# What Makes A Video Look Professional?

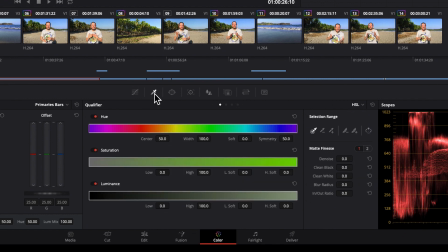(4:08)
So what we do here is to just select those green colors of the palms.
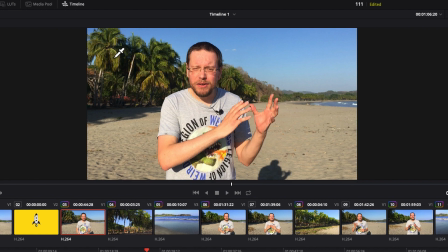(4:14)
So I select the colors here by just moving over it.
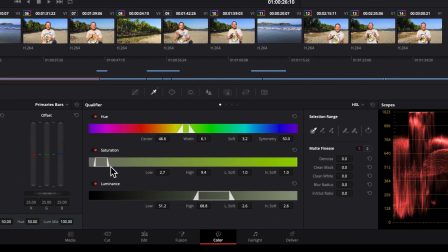(4:18)
And as you can see here at the bottom a color range is already selected. These are the colors that I just touched in the image itself.
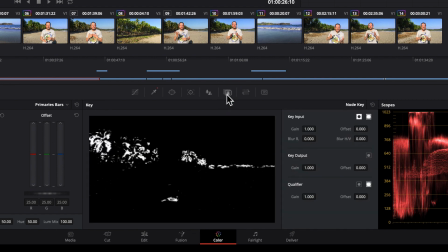(4:27)
So what we basically do here is creating a mask of the palms that you can now see here in the preview where the palms are highlighted. So now we can manipulate the colors of only the palms.
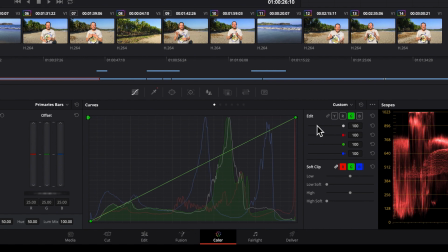(4:39)
With that ability I just go back to the curves and we have still the green channel selected here.
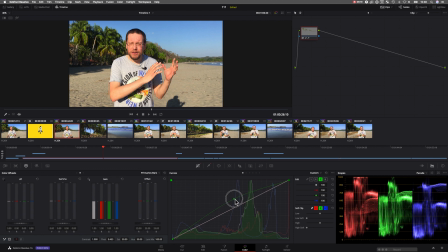(4:46)
And I pull it up. And can you see I have it a little bit drastically set? The palms are now extra green. Of course in my original video I didn't go that far. But to prove a point, now the palms are very green. The sand is in its original color.
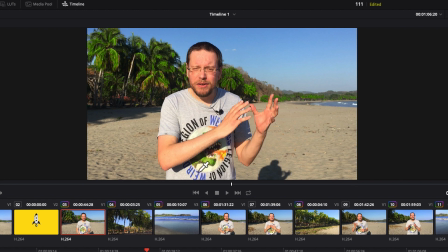(5:02)
But by the way, there is one issue. the shirt suddenly has a very high green as well. You can see it a little bit better in a different frame.
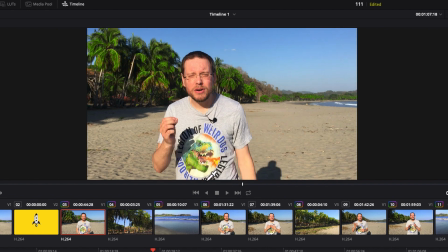(5:10)
Here for example the jaw of the dinosaur is very green and I want my shirt to look as natural as possible again.
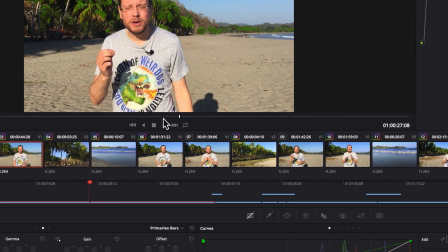(5:17)
So what we can do here is to apply an extra mask here. Very simple.
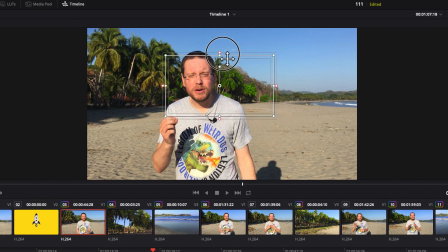(5:22)
We just do a square where we select the area where the palms are. So it's simple as that. Now DaVinci Resolve can apply this kind of color grading to all the frames in the scene.
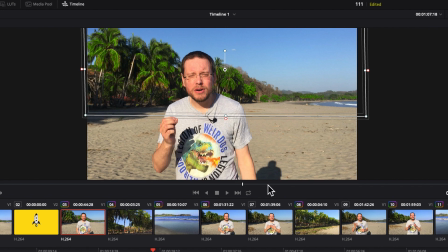(5:39)
And luckily, because I'm walking on the beach with using my iPhone 6s plus the gimbal,
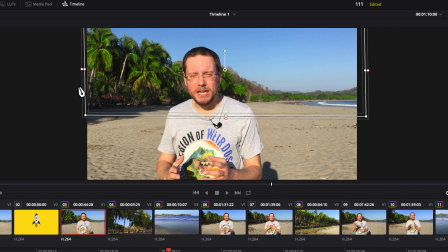(5:45)
there's no shaking and the palms always stay in the top half of the image and my shirt is in the bottom half. So we are done with the color gradings of the palms. Similarly, I would do it for the sky as well. And by the way, you wonder what we would do in case that the scene is changing a lot during the take.
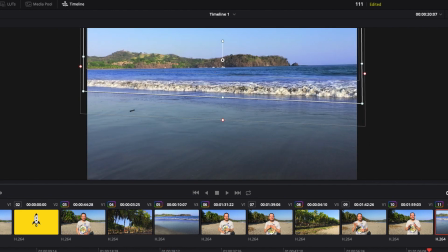(6:04)
I have for example this one scene where I show the ocean and I made the water more blue. Let me quickly turn it off. Here this is how it's originally looks. Quite dull, right? And now with the color grading we have a more rich blue ocean.
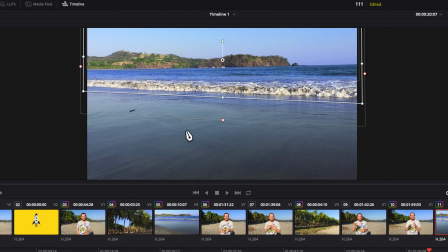(6:20)
However I couldn't do the same color grading here at the bottom where basically the beach is already starting. Just to give you an idea, let me apply the color grading here as well. Look at that. It now starts to look unnatural here.
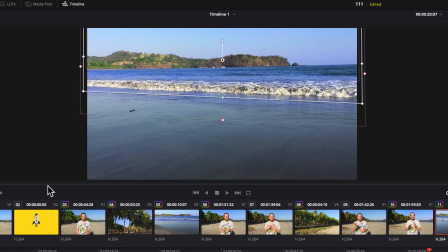(6:35)
So what I did is, since in this scene the water is coming towards us, I animated this mask. The mask that makes the water very blue but not the part here at the bottom.
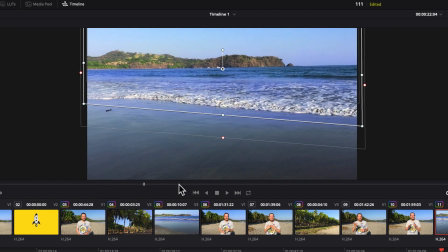(6:48)
But since it's coming towards us, I animated this mask as well to move with the water
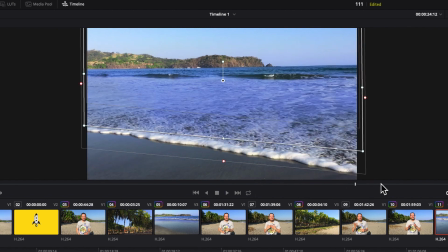(6:56)
and this way the color grading is working as we would like. All right there you have it. It's really interesting to see how easily you can color grade those images and it still looks natural right? Probably other people will only think that you have an expensive camera while it was just your smartphone. So if you are interested to check out DaVinci Resolve yourself and color grade your footage then check out this tutorial. And by the way, if you are interested in learning how to grow your YouTube channel, then also check out this latest video on this channel. Cheers my friends!